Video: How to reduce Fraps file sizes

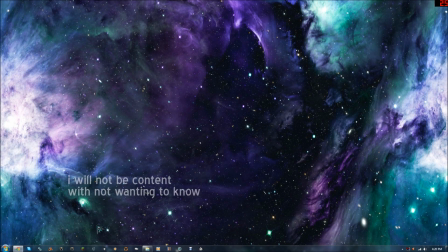0s
Samity Samtastic here with a bit of a tutorial for using Fraps.
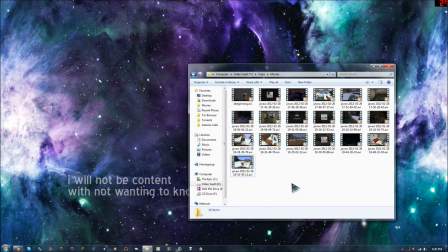5s
I recently got a comment on my video when I was having an issue with the audio syncing. Somebody was wondering how to cut down the file sizes of their Fraps movies. So as you can see here, this one's 4 minutes at 3.95 gigabytes. This one's 5 minutes and 7 seconds at 3.95 gigabytes.
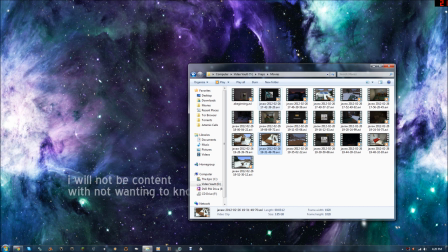22s
This one's 448, this one's 312, and I think it depends on how much stuff is actually going on in the video that determines that file size, or that determines the length, but the file size is consistent unless you have a shorter segment,
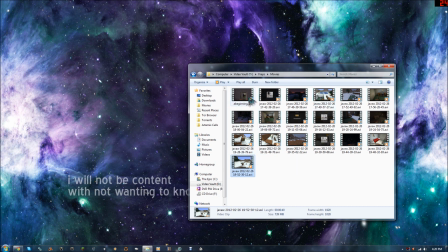36s
unless you cut it off manually, basically. So, obviously, that, all in all here, it is a little over an hour. It's an hour and 4 minutes, and it's at 63.1 gigabytes, so good luck uploading that to YouTube. We're not going to be doing that. Today, we are going to be looking at how to cut that file size down by using
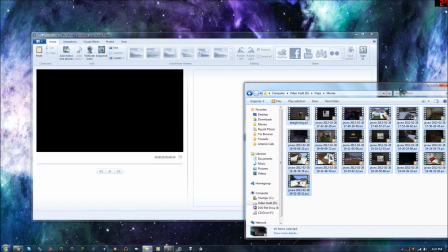57s
Windows Live Movie Maker, which comes as a free tool with Windows. Thank you, Microsoft.
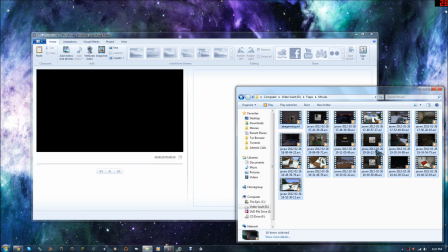63s
And you may notice this one, the files get automatically named for the application you're using. I think you can adjust the schemes for it. But I renamed this one because I recorded a part of this video, and then I knew I was going to come back to do more, and I had forgotten my introduction. So I just did the introduction, and then once I did that,
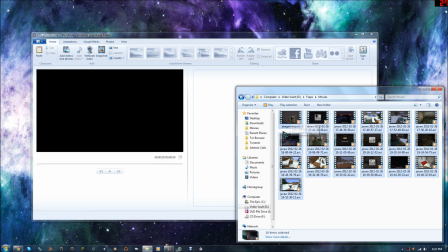82s
I located the file and just renamed it so it would be A at the beginning of it there.
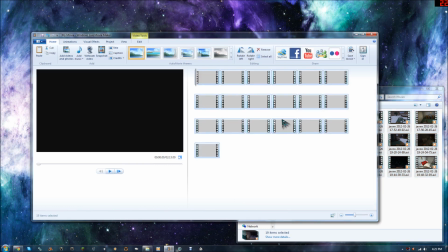87s
So we're just going to drag and drop all of those. I did Control A to select all, and we're just going to drag and drop, and it's going to take a little bit of time for these to load into Windows Media Player, but that's pretty normal.
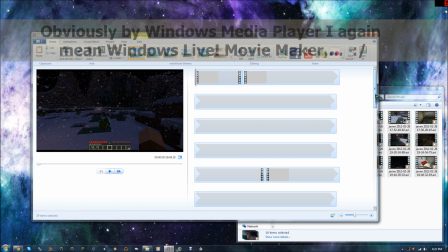98s
With the much more compressed video files from my webcam application, it actually takes much longer to bring in the video.
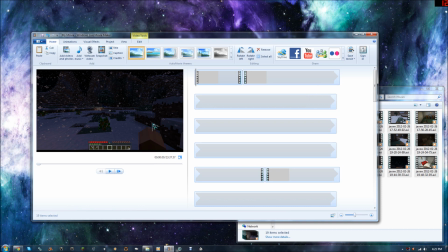106s
So you can see the screenshot there. It is Minecraft. It was a video that I made of Minecraft.
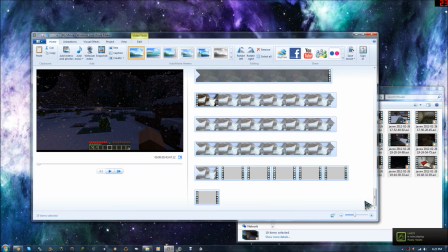110s
And I'm just going to go ahead and show how I do the editing for my videos here.
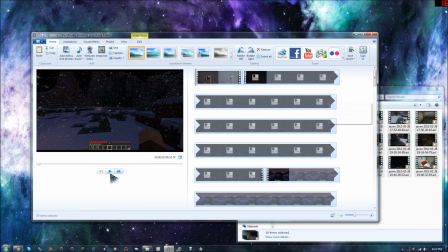118s
So we're going to see if that loaded up. We're getting zero audio from that right now. There we go.
Samity Samtastic back here.
So that's all done. We got the hour and 4 minutes on there.
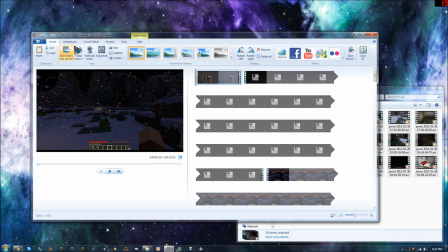136s
And so the first thing that I like to do when I have a new video, you may notice that it's pretty choppy there. And it's kind of going to be Samity that way because it's got to read so much information from those videos to run them. But all of that information can be compressed into a smaller file, more efficient file. The reason that Fraps does that is because
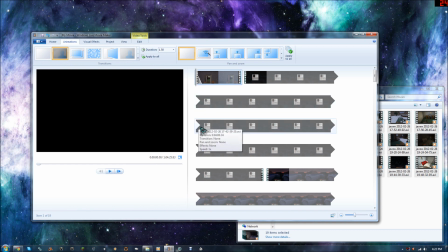155s
they want to take as little time processing that video, and that's why it's such a good idea to use a second hard drive.
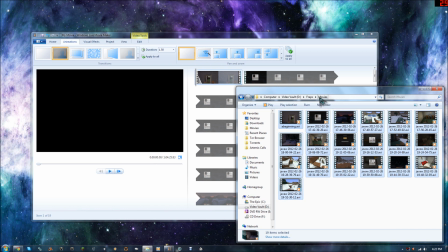161s
As you can see, I've got the aptly named Video Vault is basically dedicated to having my my Fraps movies stream to it.
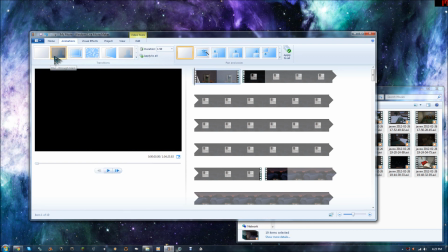169s
So what I like to do is go to the animations and choose this blur through black to just set at the beginning, and on top of that click on edit and go to fast fade in on the audio, and you can hear and see the difference.
Samity Samtastic.
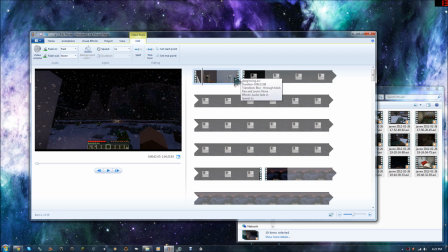186s
It's just a smoother transition, and then since this is actually a separate segment, it doesn't connect perfectly to the next bit, so we're going to set up another transition on there. So under animations, you go down to that again, but instead of 1.5 seconds, we're just going to set that to 0.25 seconds.
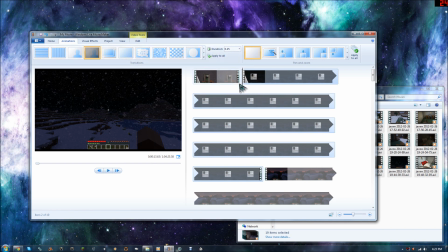203s
And just so that it's a quick little blip. Just like that. And I don't think there's much of a need right there to do the audio fade in.
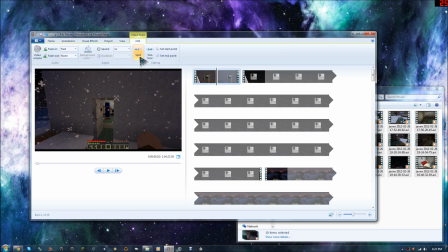217s
We'll see. We'll see. We'll set this to fade out fast.
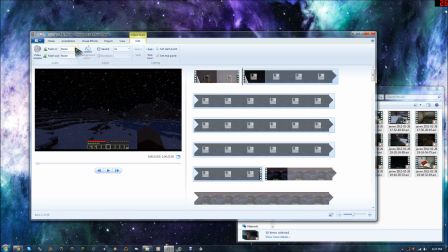223s
The slow is much too slow, and we'll set this to fade in fast, and we'll listen to how that sounds.
At least it's built to break the chronology. I forgot to do this part. So, enjoy.